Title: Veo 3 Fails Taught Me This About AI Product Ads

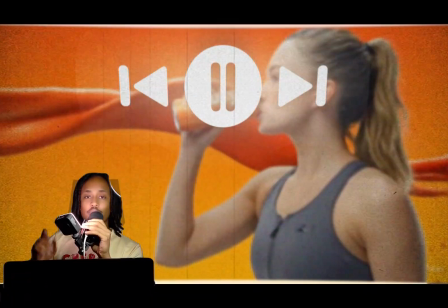Pick up and don't let go.
I'm going to be going through how to make product ads like this in VO3 video generation, and most importantly,
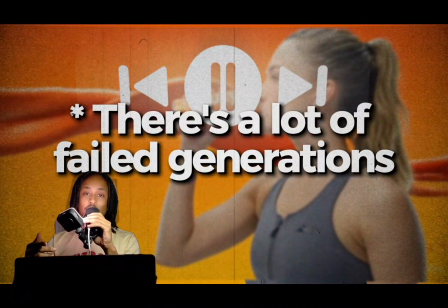I'm going to be walking through the biggest mistakes you might make while making ads in VO3 and how to avoid them.
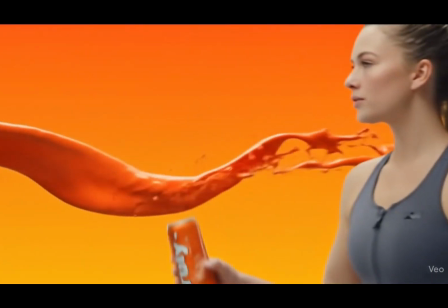Stay tuned.
Pick up and don't let go.
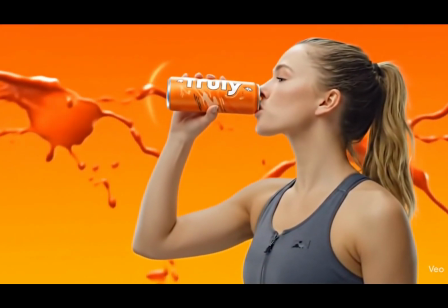My body is a weapon. My mama told me so.
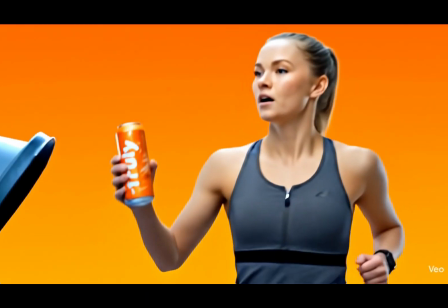Truly's my energy. Can't fake the way I move.
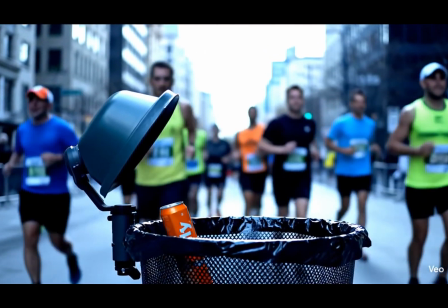Low when the lights get low. My mama.
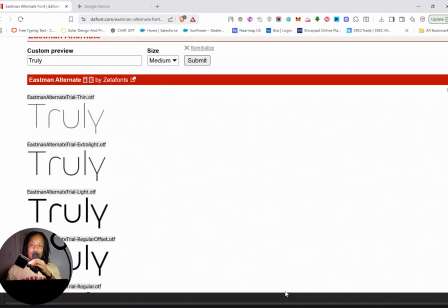Before we get started, I want to give a quick shout out to Zeta Fonts and their Eastman alternative font, because that's what we used here for this video. So to start, we got our cans by generating it in Gemini.
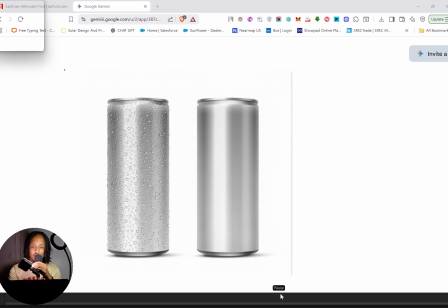We got two variations here. I decided to go with the cleaner one on the right.
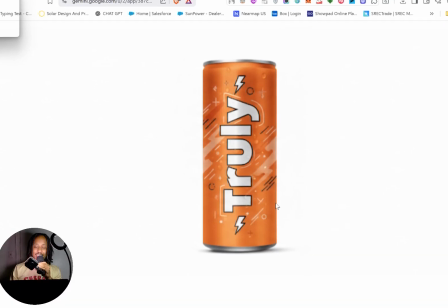After that, I did a little bit of prompting, used my imagination, and I was able to create an orange design here with Gemini.
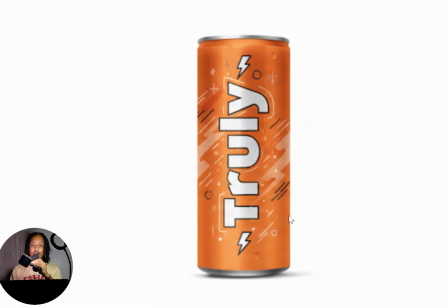We went back and forth with a couple different variations. It was a lot quicker than Photoshop, so I just whipped something up real quick.
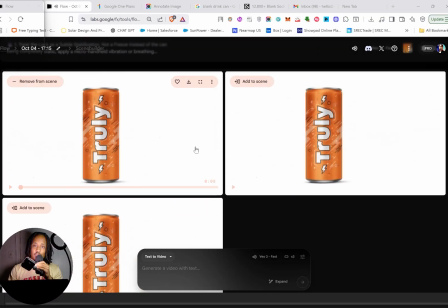Before we get into it more, if you want any of this information, feel free to DM me on LinkedIn or just leave a comment down below.
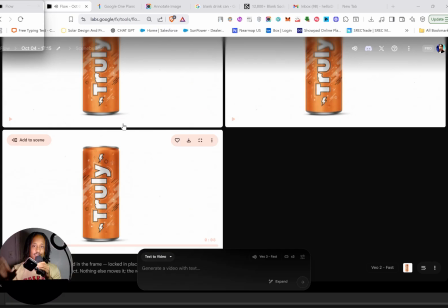These are what we're going to be using to put this entire scene together for this marketing product ad.
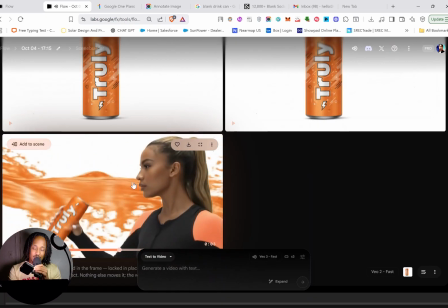So you see here, what I don't like about this one is that they use two cans for some reason instead of just one, and it's an unnatural drinking motion.
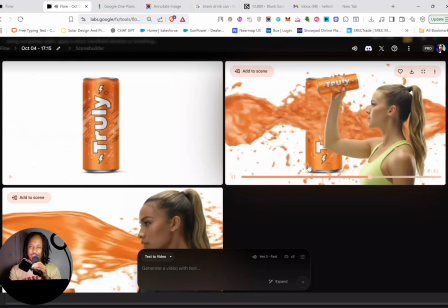So we're not going to use that. Same thing happening here. For some reason, she's holding it up to her forehead in a very weird motion.
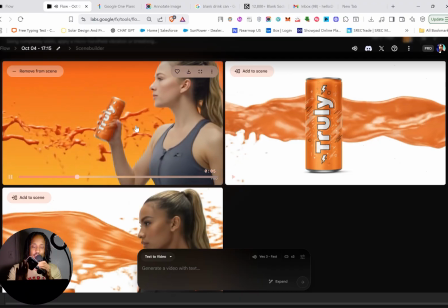Finally, we have a nice clean transition. I like that orange gradient in the background. So this is what we're going to go with.
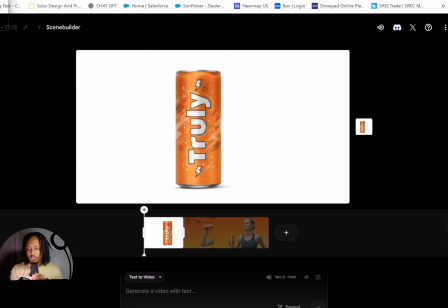We're going to click Add to Scene here. From here, the scene that you just created will be in your scene builder in VO3 Flow.
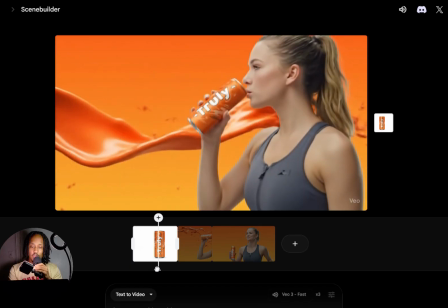What you can do, you can move this right here, this cursor, and you can find the part of the scene that you want to extend and click the Save Frame as Asset to build on from that scene.
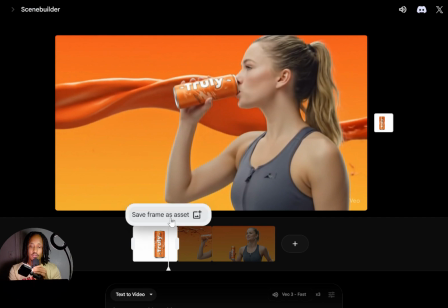What we're going to do is we're going to build on to the scene from when she first takes the sip and create the next scene.
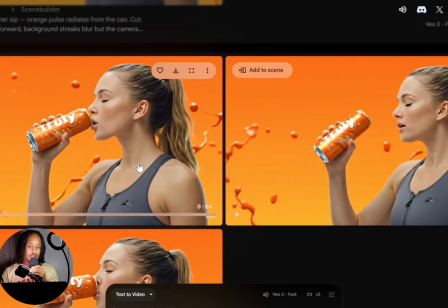So what I did here for my first attempt was I told them to generate gym lights,
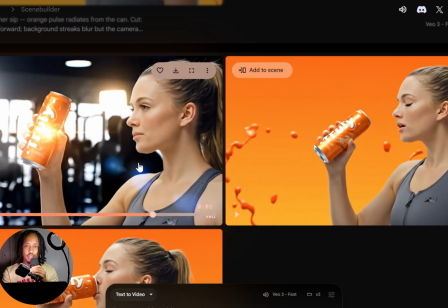activity, and things in the background to add to that energy drink commercial effect.
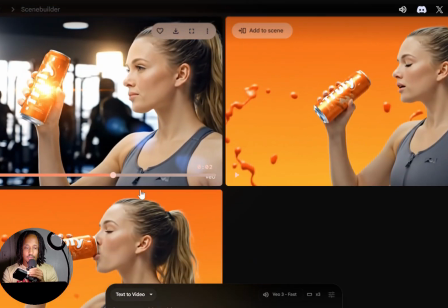But what ended up happening was they did keep the product in the center. They gave it a glow, but it just looks awkwardly placed,
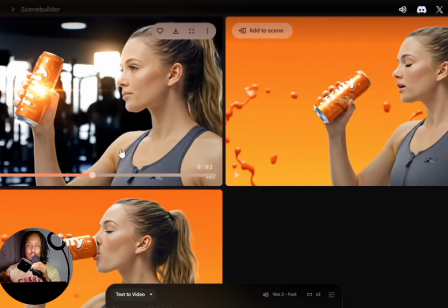and we're kind of getting like a B-roll overlay effect here, which just does not look good and just waste your credits.
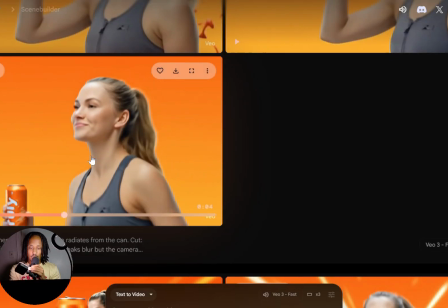I actually quite like this running motion here, so let's run with it.
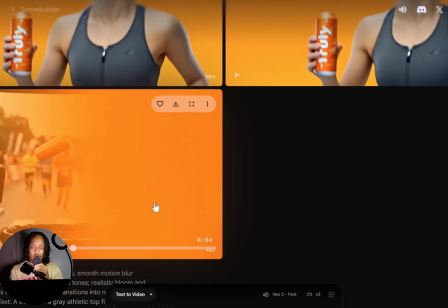So I made a classic mistake that you'll see with VO3 here, and I told them to flick the can and to have it midair,
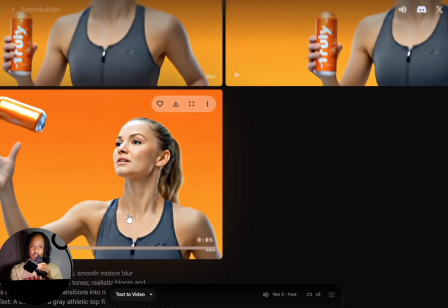which can end up wasting your credits, and it's just a good way to burn through credits and get a bad generation.
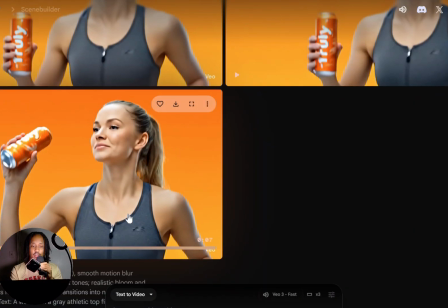I went into too much detail on exactly how the flick was rather than telling them to just gently put the can down in the trash can.
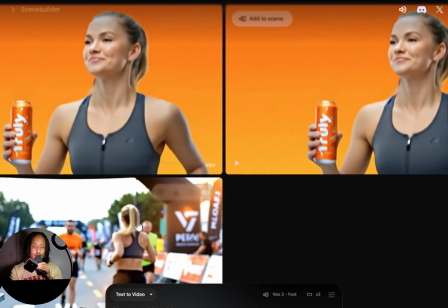I went into too much detail of where the can lands, how the can sits,
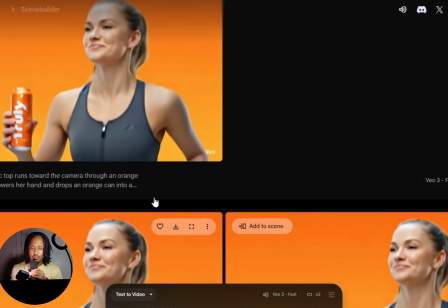and rather just focusing on the action briefly.
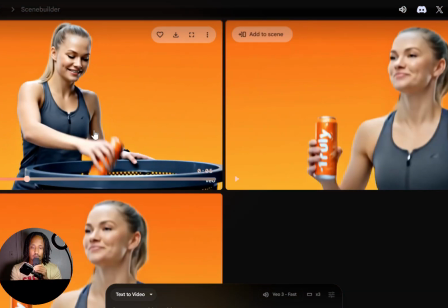So here I figured out what I wanted to do. I wanted to have the can in the trash can.
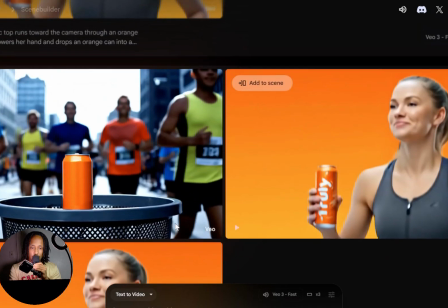I told it not to focus on the motion too much, but I told it to make the can sit on top of the trash can.
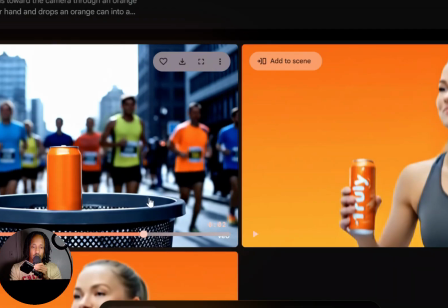So what ended up happening was this can just sits awkwardly on top of the trash can.
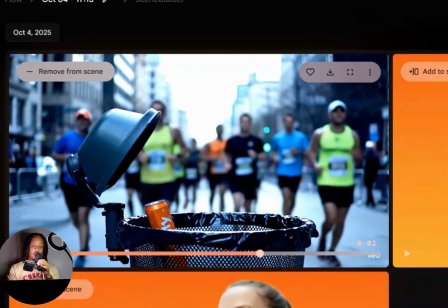So this was the final result.
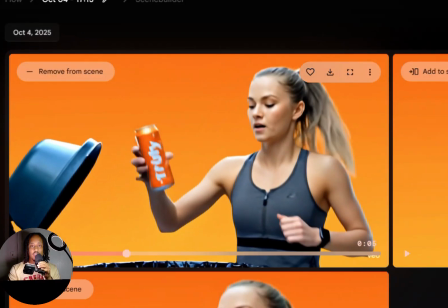I corrected it and told it to run towards the camera and then have our character run off screen while the can is still in the garbage can,
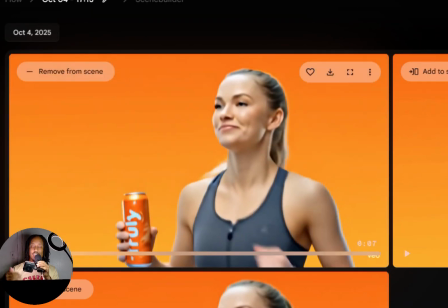kind of giving you that energy drink commercial vibe effect,
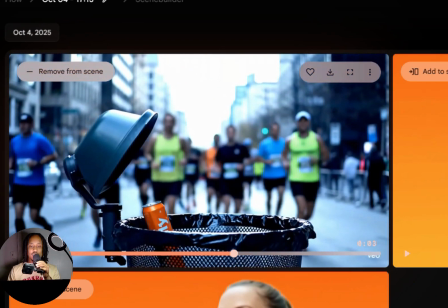high energy, showing the marathon runners and just letting you have that, bow on everything.
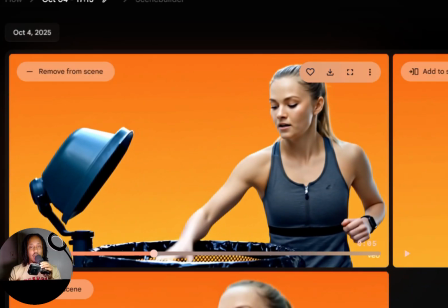Put a nice bow on it, make it pretty. So I hope this helps you avoid some mistakes that people make with VO3 and prompting.
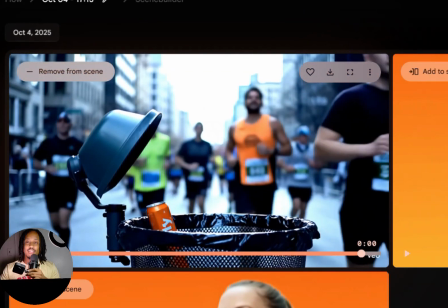And if you have any questions, I hope this video helped you.
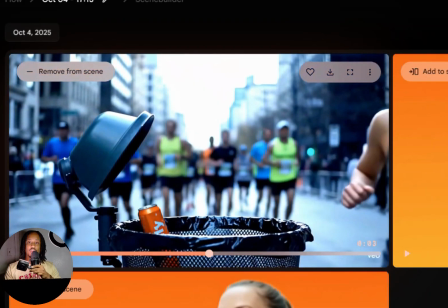If it did help you, leave a like, and I will get back to you with any questions you might have down in the comment section.
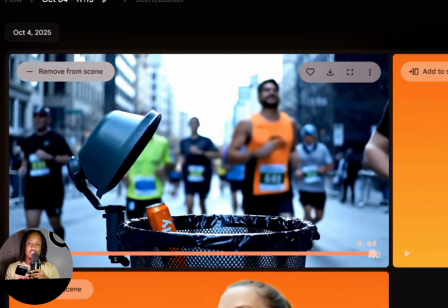Have a great rest of your day.